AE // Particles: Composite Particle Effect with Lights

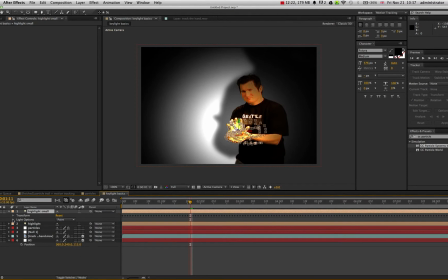Really what I'm just going to change here is in the radius.
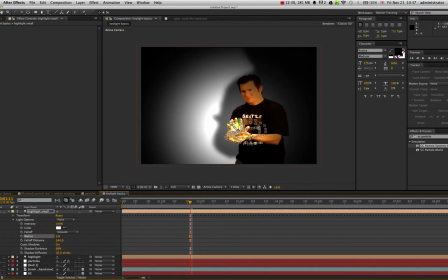I'm going to take that right down, switch off the other light just so I can see exactly what's going on with this one, and fall off distance, take that down.
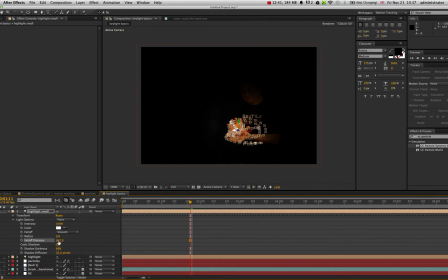So I just want his hand basically being highlighted, and then I can bump up the intensity to make it a lot more of a glow.
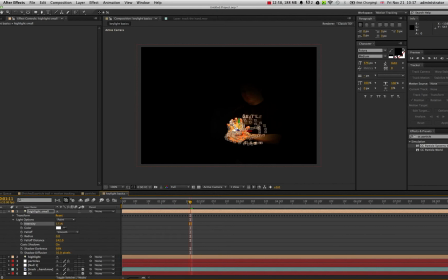Switch on my other light. Now I've got two working together.
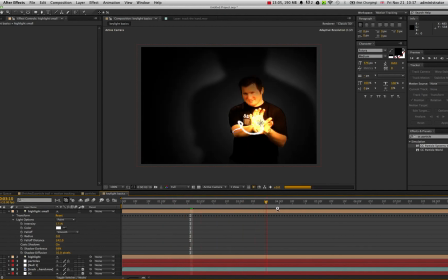You can see now that there's a real intense light where his hand is.
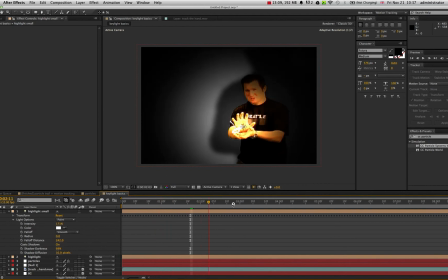Okay, so that's it.
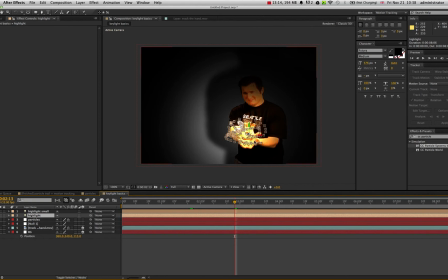That's using a combination of two lights to replicate the light coming off the particle system, to also cast the shadow on the background from this guy, and he's been green screened, so we have a view past him into the background,
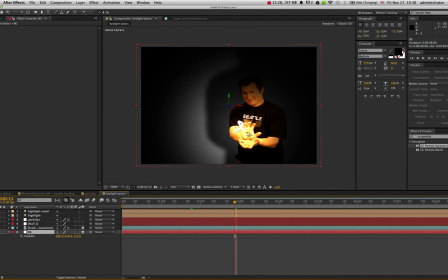and then our background is just a simple solid, so you could have used anything in the background there and it would work just as well.